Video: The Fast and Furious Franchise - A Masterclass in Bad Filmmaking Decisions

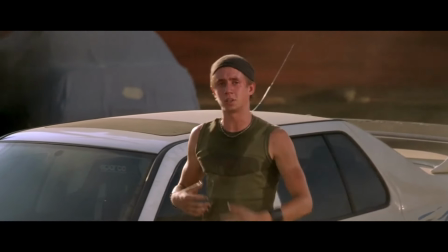Jesse's the least bit important to the plot and really is only built in to make the audience care for someone in Dom's group.
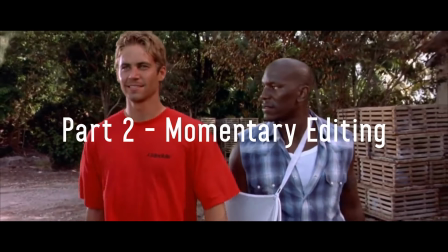Garage. How we gonna do that, bruh?
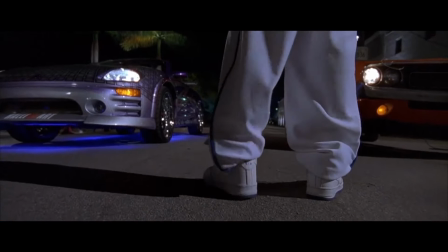Pockets ain't empty, cuz.
Too Fast, Too Furious is hilarious to watch. It might be my favorite because it's arguably one of the worst ones.
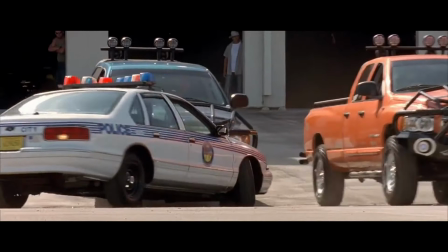I could talk about the truly horrible dialogue, 35 large, huh?
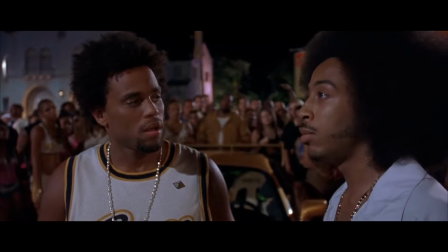Either that or you can go home, bruh. or even the terrible score.
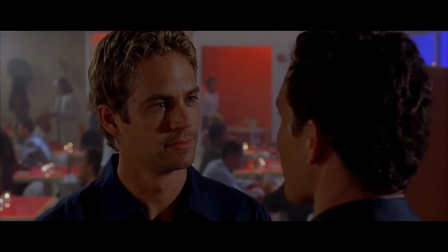But instead, I want to talk about momentary editing. When talking about editing, there's two types, structural and momentary.
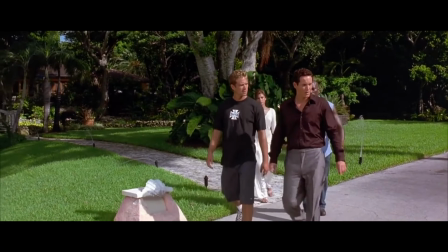Structural will be covered later and consists more of how the movie flows as a whole and the plot development.
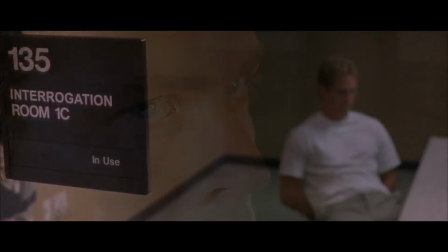Momentary is more concerned with the shot-by-shot flow of the edit. This is what we'll talk about for this movie.
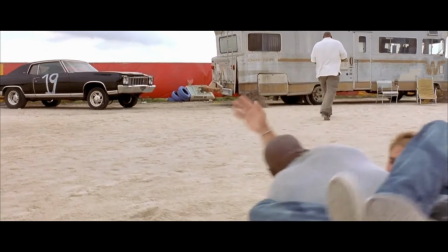When talking in this section and structural editing, I'll be using the term the editor.
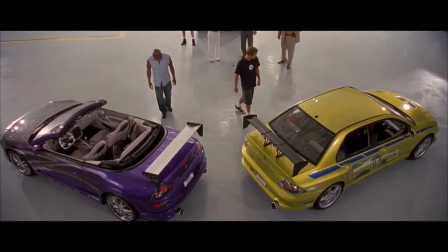The editor is not one specific person, but an actual group of people editing the film,
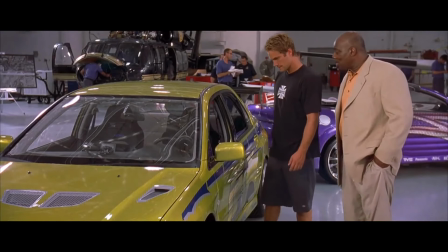but it just makes more sense to say the editor, just for time's sake.
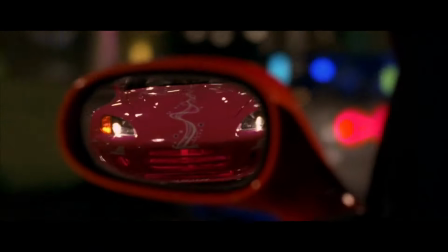Okay, so this movie starts off in the iconic way of a race at the beginning.
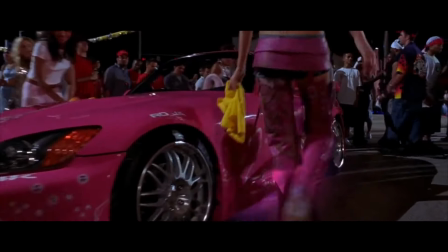When the racers can't find a fourth person, Tej calls Brian to come over in 4 minutes and race.
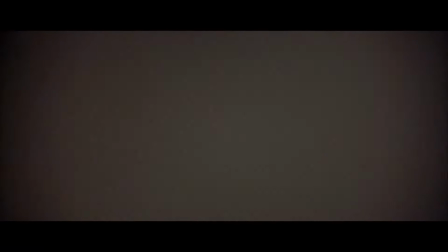Instead of showing a quick montage of him driving over,
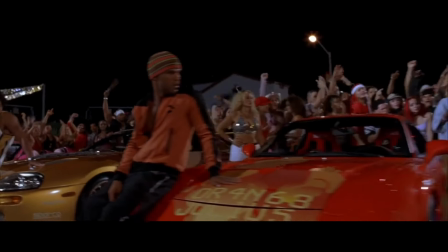or having a hard cut of him being there making it seem like he instantly showed up because of how fast he had gotten there, The
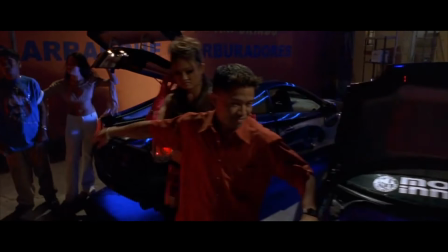editor decides that this is a good time to cut some B-roll of some cars blasting music next to each other with irrelevant characters,
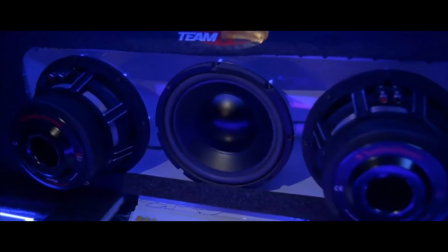and adds some truly terrible sound editing.
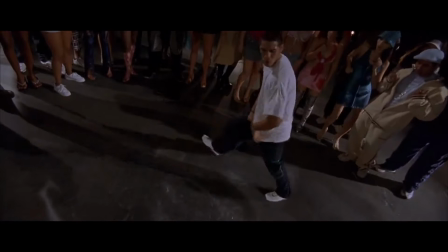Then we get a man dancing for less than 1 second.
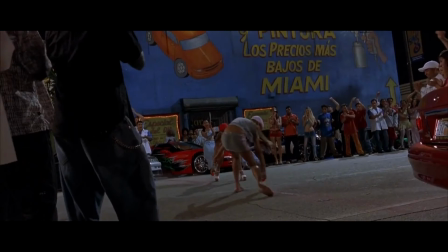Tej announces that the race starts soon, and we get 2 angles of horribly spray-painted lines,
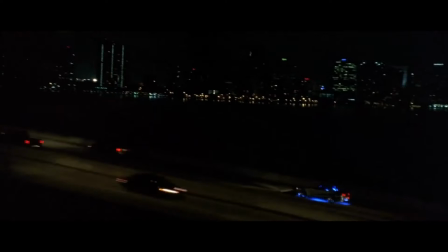and then we cut to some girl power with Suki and her group prepare for the race.
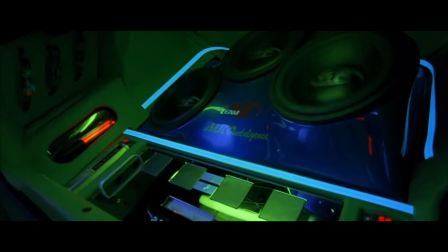Then the editor decides to intercut Brian racing over with more dancing, Instagram models posing in front of cars, guys arguing,
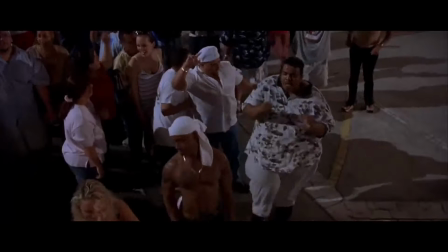over-sexualized women walking, people jumping up and down for some reason, people dancing for 1 second,
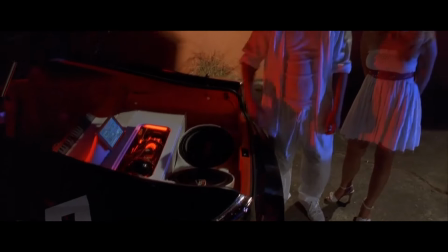and then finally Brian shows up. What's so wrong with these decisions is that the editor's job is to decide what to show and what not to show.
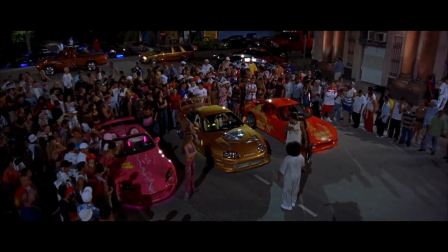None of these shots matter. These people aren't relevant, and these things don't matter.
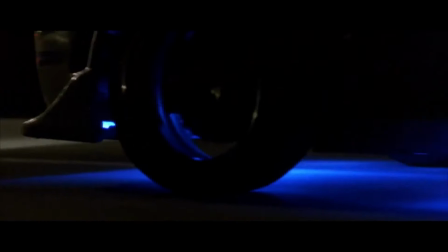It's essentially 90 seconds of the audience waiting with the characters of the movie for Brian to show up for the race to start.
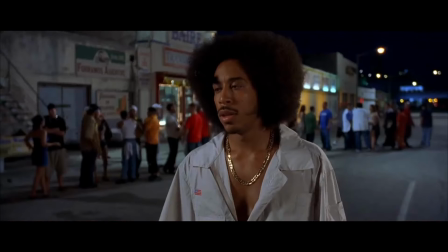It would make very little difference if Brian were just at the race and was asked to be the 4th racer out of the blue. Finally, the race starts and nothing has changed.
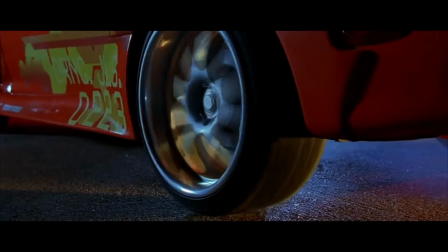After Brian and Slapjack take a commanding lead over Suki and Orange Julius,
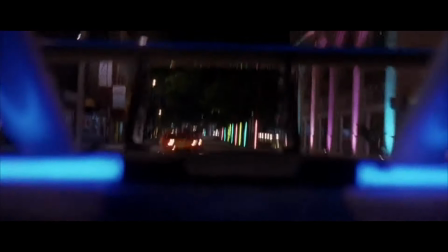it seems pretty apparent that Suki and Orange Julius do not need to be shown again because they just can't win.
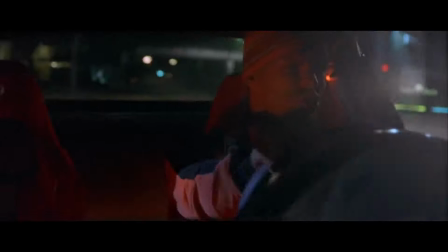Instead, the editor decides to continually cut back to Suki and Orange Julius racing each other in their close 3rd and 4th place battle for some reason.
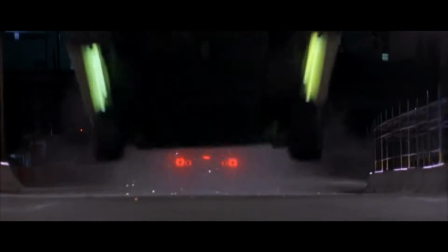Even after Brian won the entire race, the filmmakers decide that it's a perfect time to cut back to Suki and Orange Julius, even though the race is over.
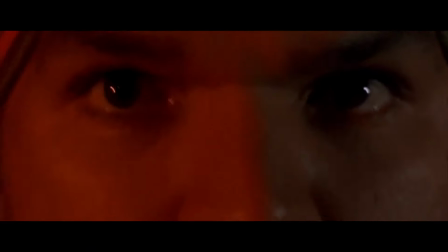The stakes are gone, and these two do not matter.
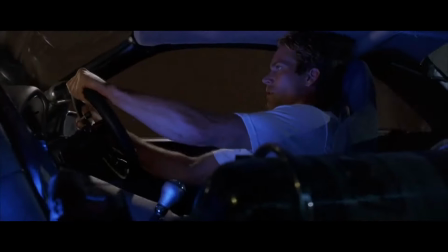After the race is done, we get another cop chase scene, and Brian is enlisted to go back undercover for a new bad man as he recruits his old childhood best friend, Roman.
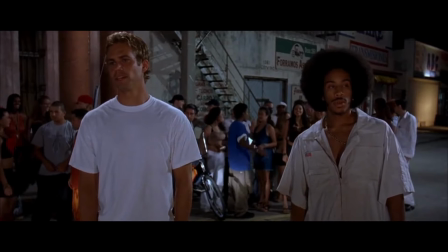Oh, I forgot. Did I mention that none of the people from the beginning of the movie have anything to do with the movie ever again?
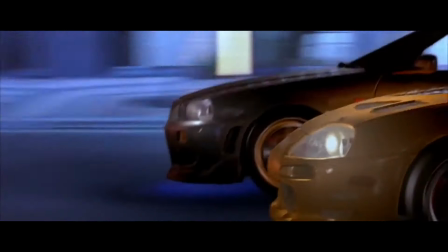Yeah, Suki, Orange Julius, and Slapjack can be entirely written out of the story, and nothing would be changed.
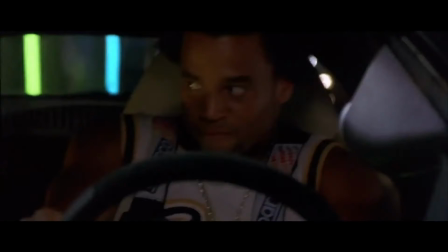It would be the exact same thing.
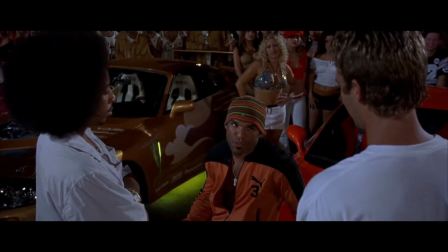This is why editing is hard to split up, because even though the momentary editing of this movie is substantially worse than the structural,
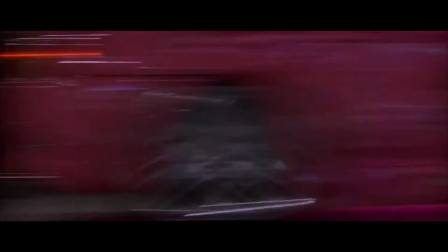it still affects the structural to where the whole movie has bad editing.
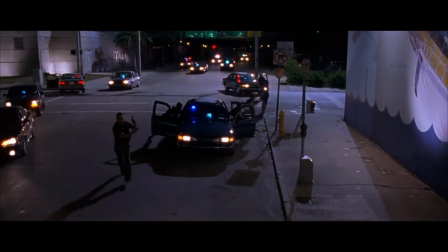Following this race scene, Brian gets arrested, and this is just a flurry of bad edits.
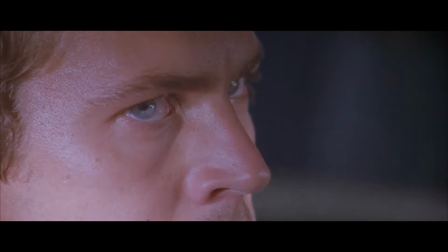So when Brian gets surrounded, we get 4 consecutive cuts matching with the score, but why would they make these cuts?